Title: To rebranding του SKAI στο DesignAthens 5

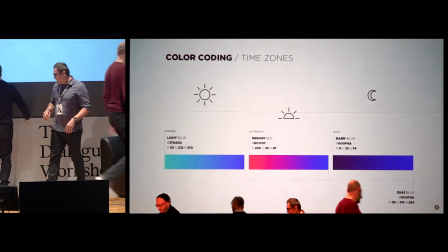[12:31]
Εντάξει, εντάξει, πάμε. Τι έλεγα, όχι.
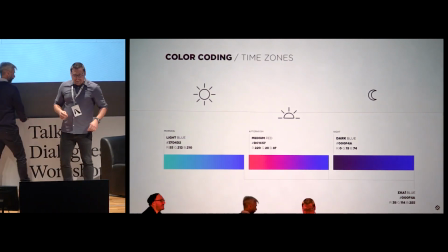[12:36]
Και βγαίνει ο
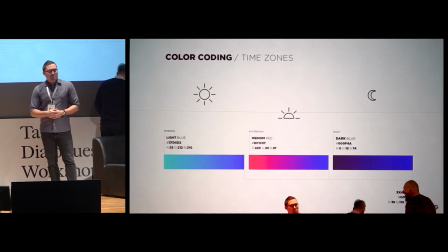[12:39]
πρόεδρος. Όλα τέλεια. Προεδράρα. Παναθηναϊκός είμαι, όχι. Τέλος πάντων, πέρα από την πλάκα.
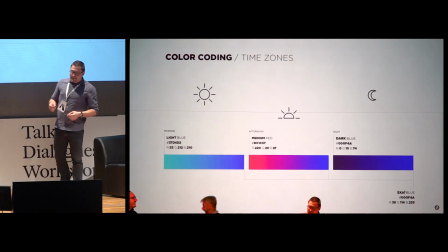[12:52]
Θεωρώ ότι φτιάξαμε έναν ωραίο χρωματικό κώδικα. Βασικά θα δείτε και στην πορεία ότι μας βοήθησε πάρα πολύ στις εφαρμογές, οι οποίες είναι οι εφαρμογές του λογοτύπου, στα trailers και τα σχετικά που θα σας αναλύσει ο Τόνι, σαν πιο ειδικός από μένα.
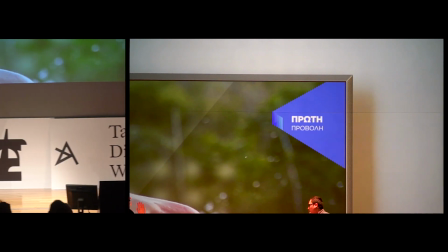[13:07]
Άρα λοιπόν, όπως είπαμε προηγουμένως, είναι ένα λογότυπο το οποίο κάναμε το συγκεκριμένο.
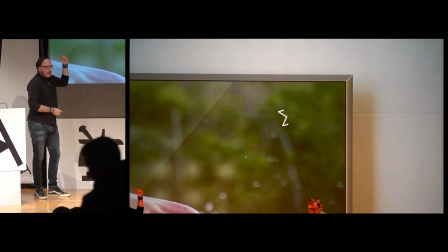[13:12]
Πάντα όλα τα κανάλια, αν έχετε παρατηρήσει, έχουν το λογότυπο στα αριστερά. Εμείς αυτή τη στιγμή πήγαμε δεξιά.
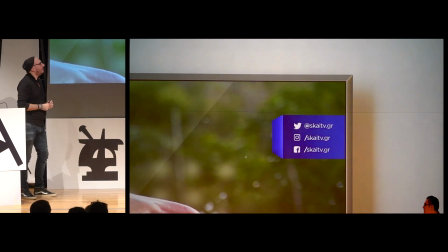[13:19]
Δεν ξέρω τώρα, Sky δεξιά, δεν ξέρω αν υπήρχε κάποιο υπονοούμενο. Λοιπόν, οπότε πήγαμε πρώτη φορά δεξιά.
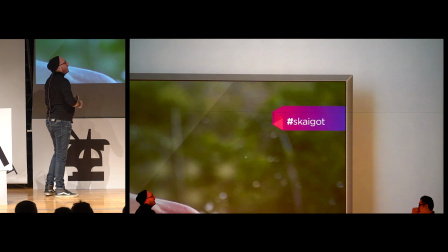[13:26]
Και αυτό που κάναμε είναι ότι βλέπετε το λογότυπο μεταλλάσσεται από icon,
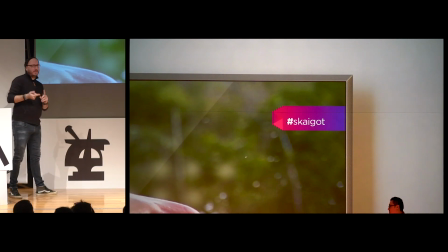[13:31]
γίνεται λογότυπο και στην συνεχεία χρησιμοποιήσαμε τις πληροφορίες που έχουν να κάνουν με social media, όλα τα hashtag, νέο επεισόδιο, πρώτη προβολή.
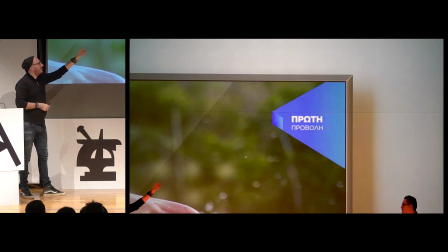[13:39]
Και βλέπετε πώς μεταλλάσσεται. Βγάζει την πληροφορία, στη συνέχεια αυτό μαζεύει, φεύγει, ξανά έχουμε το λογότυπο.
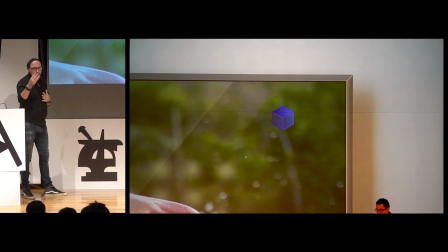[13:47]
Άρα όλο αυτό που βλέπει ο θεατής είναι διαδραστικό. Κάνει ένα παιχνίδι τόσο με το λογότυπο, σε συνέχεια με το εικονίδιο και σε συνέχεια με την πληροφορία η οποία χρησιμοποιεί πάλι και την. Έχουμε στην ουσία ένα οργανικό λογότυπο, το οποίο δεν το είχαμε ξαναδεί, ήταν δική μας ιδέα.
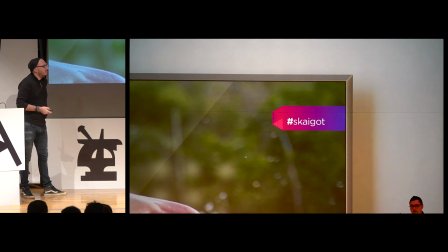[14:02]
Και ο πελάτης κατευθείαν το δέχτηκε. Δηλαδή, εντάξει, επειδή είπαμε λίγο άσχημα λόγια πριν.
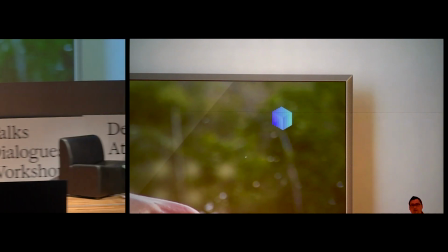[14:08]
Δεν είπαμε άσχημα λόγια. Όχι, πλάκα. Ήταν δεκτικός και στις προτάσεις που κάναμε και δεν μας έκοψε και πολλά πράγματα.
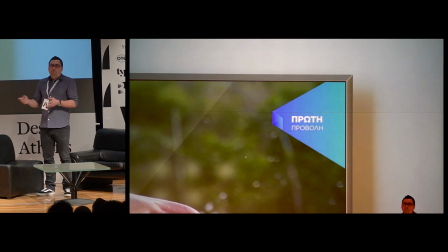[14:15]
Overall. Δηλαδή, αυτό π.χ. ήταν μια ιδέα που προέκυψε πάνω
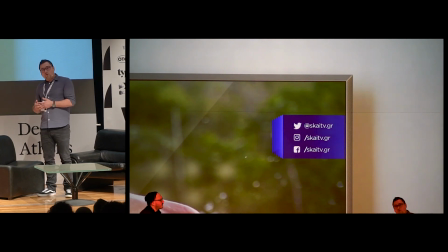[14:19]
στην εφαρμογή του Κύβου αρχικά και μετά προσαρμόστηκε το τυπογραφικό κομμάτι του λογοτύπου, έτσι ώστε να έχουμε αυτό το παιχνίδι που μας αρέσει αρκετά.
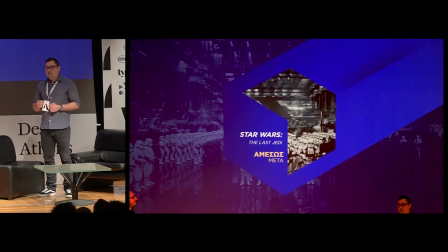[14:28]
Βέβαια, ο σταθμός δεν έχει καταφέρει να το εντάξει, είναι η αλήθεια, 100%, αλλά γίνονται προσπάθειες, γιατί τα πράγματα στη ροή αλλάζουν.
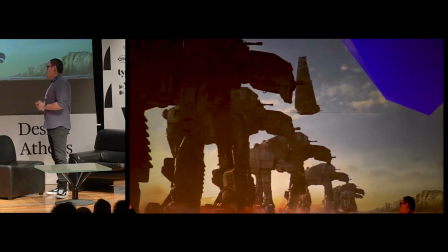[14:35]
Θα σας το αναλύσει γι' αυτό το βιβλίο. Βλέπουμε και εδώ πάλι την ίδια νοοτροπία.
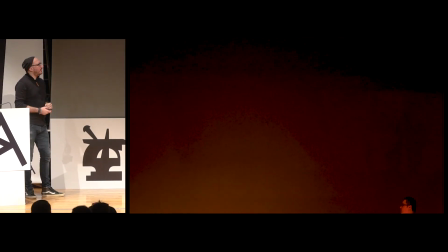[14:39]
Πάνω δεξιά έρχεται ο Κύβος, ο οποίος έχει χρώμα, έχει φως, έχει ένα βάθος πολύ συγκεκριμένο.
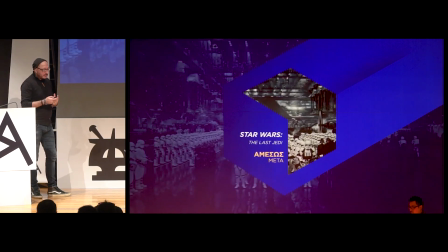[14:45]
Και φέρει όλη την πληροφορία την οποία θέλουμε εμείς να επικεντρωθούμε Και το ίδιο συμβαίνει και στα τρέιλερ.
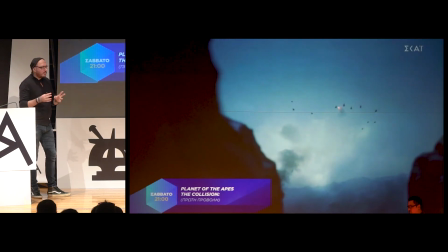[14:50]
Και στα... Πολύ γρήγορα θα πω ότι τα τρέιλερ πάντα στα κανάλια για να είναι ωραία, έχοντας μια εμπειρία και από προηγούμενη δουλειά, πρέπει να έχουν μια συγκεκριμένη αρχιτεκτονική.
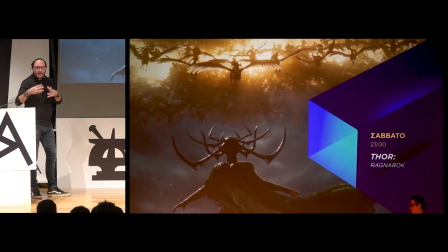[14:57]
Δηλαδή να υπάρχει, όπως είναι και τα τραγούδια, ένα intro, κουπλέ, ρεφρέν κτλ. Οπότε όλα αυτά πρέπει να συνδέονται, να μην είναι ασχετά μεταξύ τους.
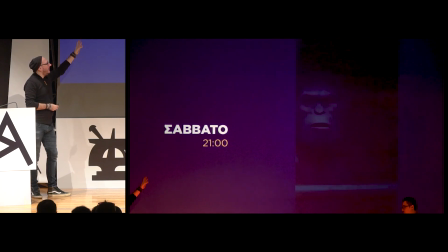[15:03]
Οπότε πρέπει να χτίσουμε ένα πολύ ωραίο intro, το πώς ξεκινάει, το πώς ανοίγει όλο αυτό, πώς συνεχίζεται να έρχεται πληροφορία κάτω για να δένει με το προηγούμενο,
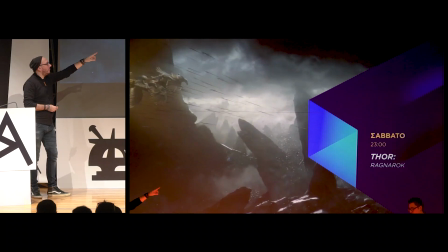[15:12]
να μην είναι άσχετη εντελώς, πώς ξαναμαζεύεται και πώς συνεχεία έρχεται το ίδιο σχήμα από εκεί να φέρει την τελική πληροφορία και να κλείσει φέρνοντας πάλι τον
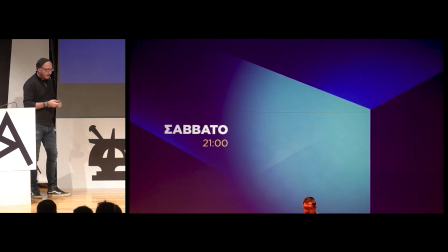[15:20]
κύβο μας στη συγκεκριμένη νοοτροπία ώστε να κάνει attach πάνω σε όλο το concept που έχει εδώ το trailer.
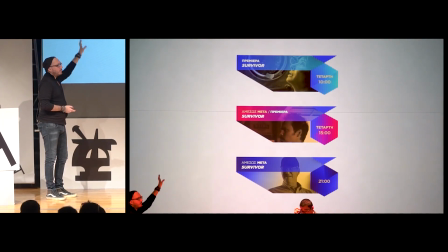[15:27]
Και άλλα πράγματα που επίσης τους προτείναμε ώστε να υπάρχουν πάνω αριστερά σαν έξτρα πληροφορίες και όπως είπε και ο Χρήστος
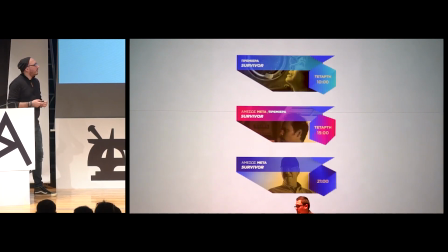[15:33]
ήταν πολύ δεκτικοί σε καινούργια πράγματα και λίγο διαφορετικά με αρκετό animation πάνω στην οθόνη.
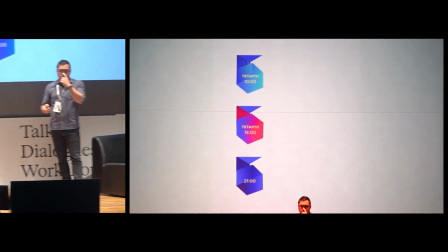[15:40]
Υπήρχε και αυτό ήταν ένα πράγμα που δεν το είχε ο σταθμός η ροή. Upper 30 το ονομάζαμε εμείς.
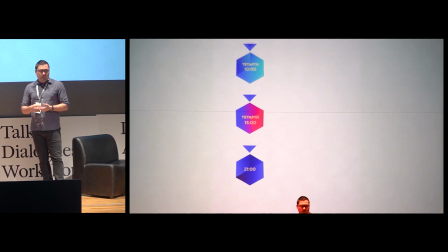[15:45]
Όπου είναι μια πληροφορία μαζί με εικόνα λίγο πιο ζωηρή για να τραβάει το μάτι του τηλεθεατή από το πρόγραμμα που παρακολουθεί,
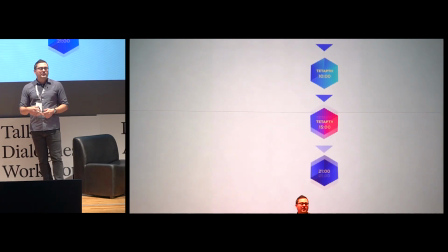[15:52]
ώστε να ενημερωθεί για κάτι που έρχεται αμέσως μετά ή για κάποιο καινούριο πρόγραμμα που παρουσιάζει ο σταθμός.
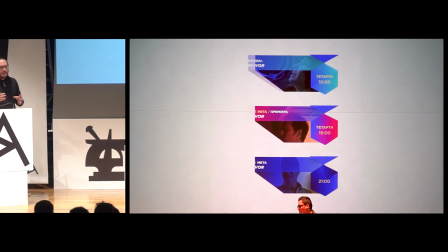[15:57]
Ναι, γιατί κάθε σταθμός έχει ένα συγκεκριμένο vocabulary όσο αφορά την ορολογία, μάλλον να το πω έτσι, κάποιων πραγμάτων.
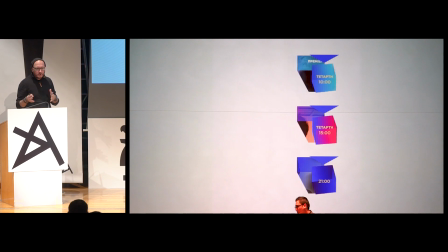[16:04]
Τα lower thirds, τα upper thirds, αυτά. Υπάρχει παγκόσμια μια κοινή γλώσσα όσο αφορά αυτά. Απλά κάθε κανάλι ανάλογα με τις ανάγκες του το προσαρμόζει. Άρα, επειδή δεν είχαν τέτοια στοιχεία στην ταυτότητά τους, εμείς αρχίσαμε και τους φέραμε καινούργια στοιχεία με ωραίο animation και
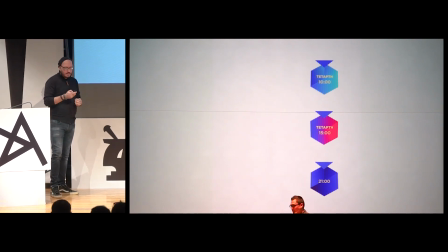[16:20]
ωραία στήχηση, ας πούμε, πάνω στην τηλεόραση. Γιατί αυτό, ας πούμε, παίζει πάνω αριστερά.
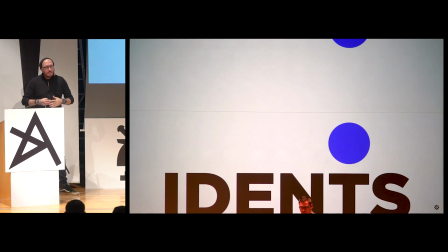[16:25]
Στη συνέχεια, μετά για να ολοκληρωθεί, επειδή μιλάμε για ένα rebranding, δεν μιλάμε για ένα refresh. Είναι πολύ σημαντικό. Και για να είμαι ειλικρινής, πολλές φορές το refresh είναι και πιο δύσκολο από το ολοκληρωτικό rebranding.